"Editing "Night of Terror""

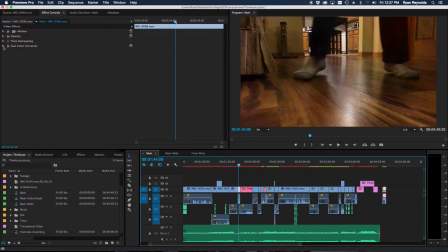(24:45)
This one, I used a fast color corrector. Just some slight changes there to, again, match the color tone to other shots.
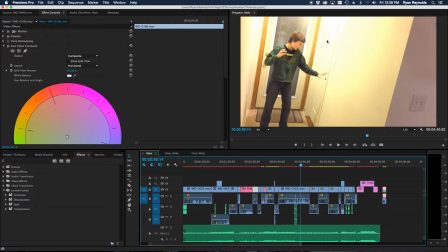(24:56)
Here's another shot that unfortunately kind of got blown out due to that hall light again.
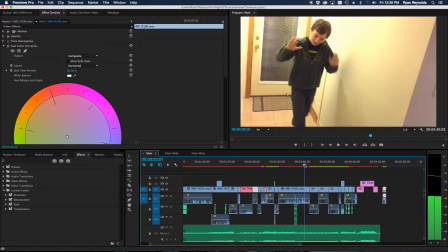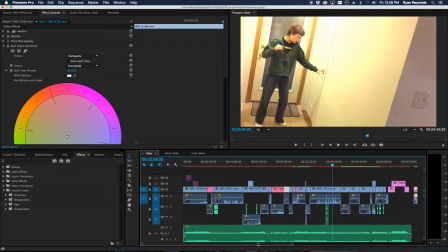(25:07)
This was also a difficult shot. It was one of the longest, single shots in the film. I mean, there's 3 long ones here. One is the intro,
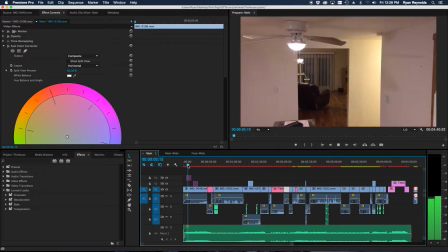(25:19)
and that's just a slow walk through the kitchen all the way up to him on the couch.
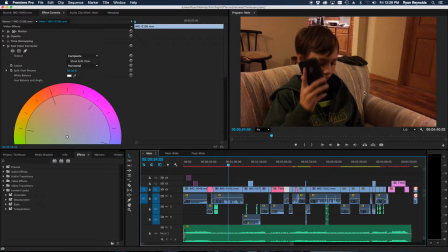(25:27)
The next is the biggest dialogue scene in the film, just him on the phone.
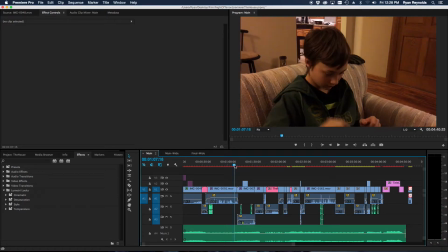(25:36)
Not a whole lot of camera movement there. Just some slight back and forth to add a little interest to it.
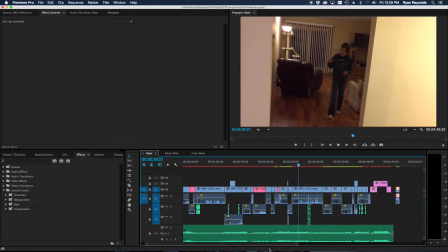(25:44)
But the longest one is this one right here.
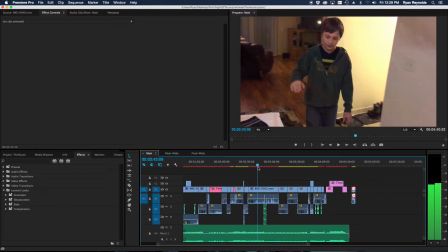(25:51)
And it goes through a few different lighting setups.
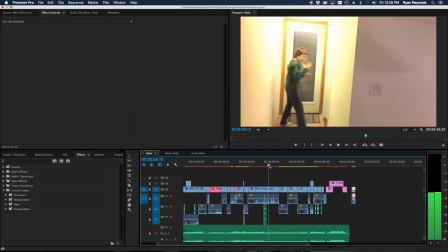(25:56)
So yeah, unfortunately that hall light caused me some issues.
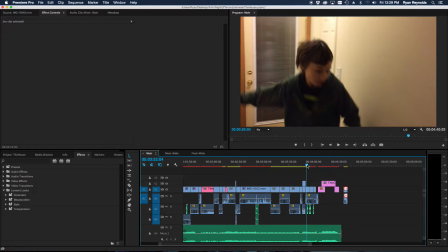(26:03)
And then for this shot, since it was a shorter one,
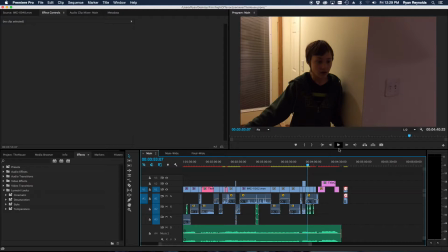(26:08)
and he didn't go into other lighting areas really, I exposed this one a little better for that ceiling light, so it's not as harsh.
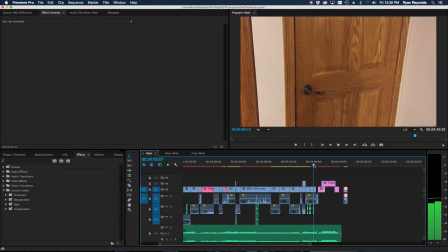(26:21)
But even this one, you get a pretty bright
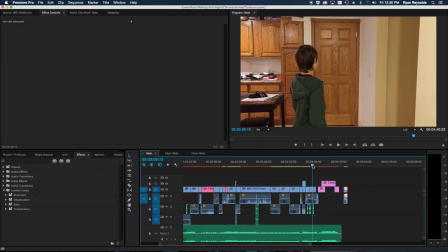(26:27)
lighting thing from that hall light.
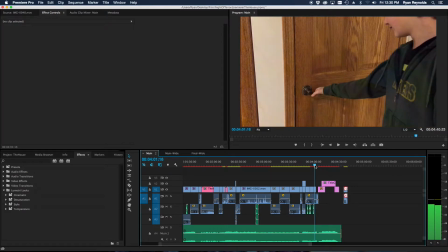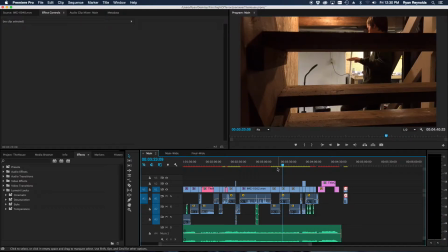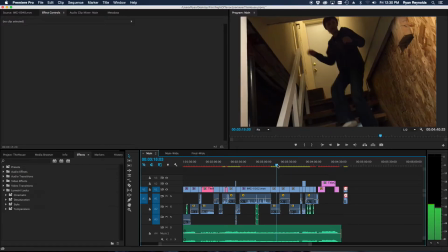(26:43)
Didn't really do any color correction to the basement shots.
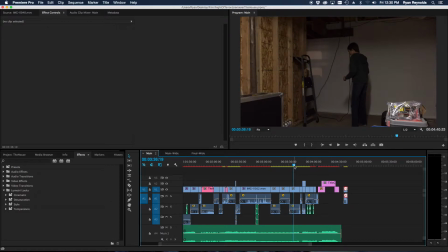(26:48)
I was fairly happy with their look as is. If anything, maybe I would have tweaked this one a bit.
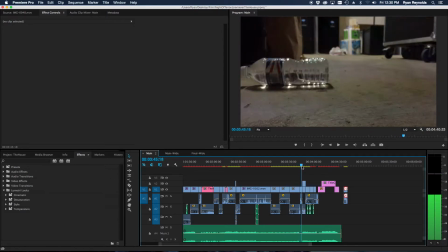(27:00)
But it wasn't too bad as it was.
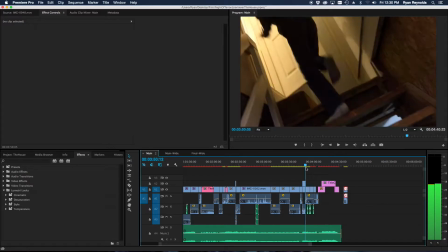(27:06)
I really liked the way the stairs looked, especially this top part here with the door.
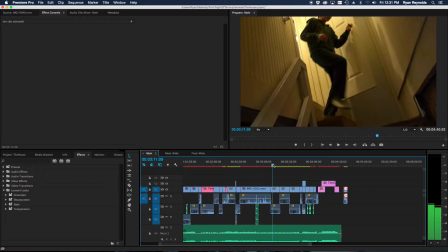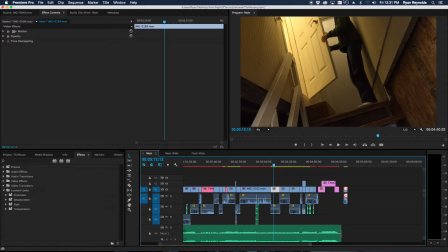(27:18)
So this is ungraded right off the iPhone.
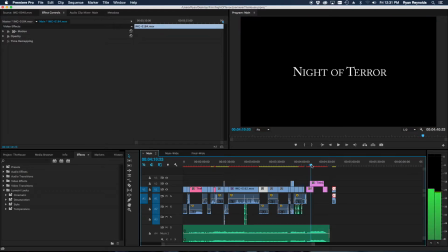(27:24)
And at the end, of course, we have title, some credits, and then just stuck a little thing at the end here.
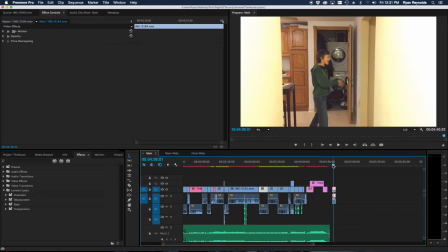(27:37)
This was actually a continuation of
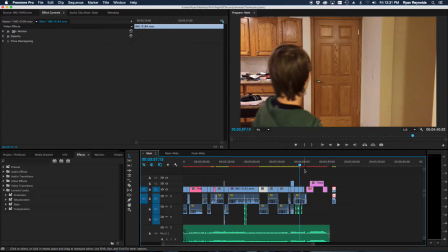(27:43)
this shot. And we knew we were going to cut this shot, and we were going to have a close-up of him actually opening the door.
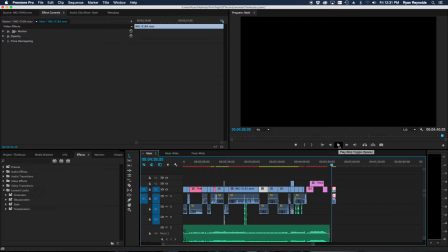(27:53)
So he decided to just have some fun with it, I guess. It's empty!
Oh my god, it's empty! Yes! Nothing there! Wow!
And I thought we had to put that in there somewhere, so I stuck that in at the end after some nice black space.
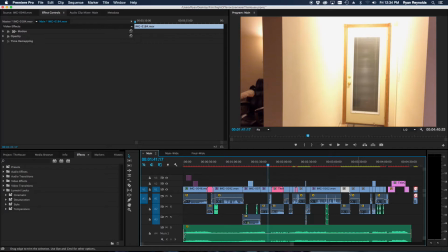(28:09)
Okay, so once I had my main sequence here all set, I had all my clips in order, all my cuts, all the audio, all the music, the credits at the end.
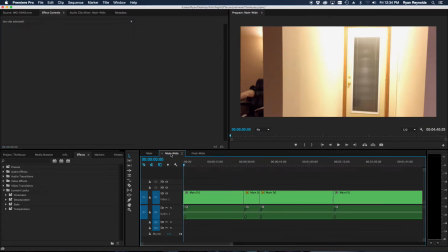(28:21)
I dumped that into another sequence called Main Wide.
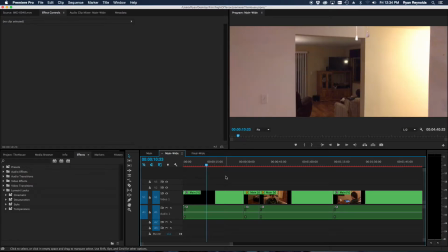(28:27)
With this film, I was toying around with putting it in basically anamorphic widescreen, 2.4 to 1, or however you want to classify that one.
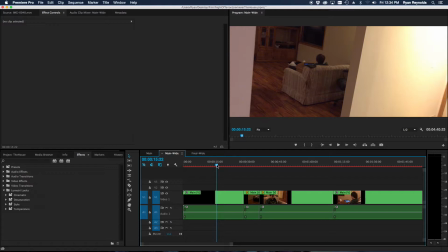(28:46)
And I was kind of on the fence, like, I don't know if I want to do it super wide or if I want it just, full standard 16:9.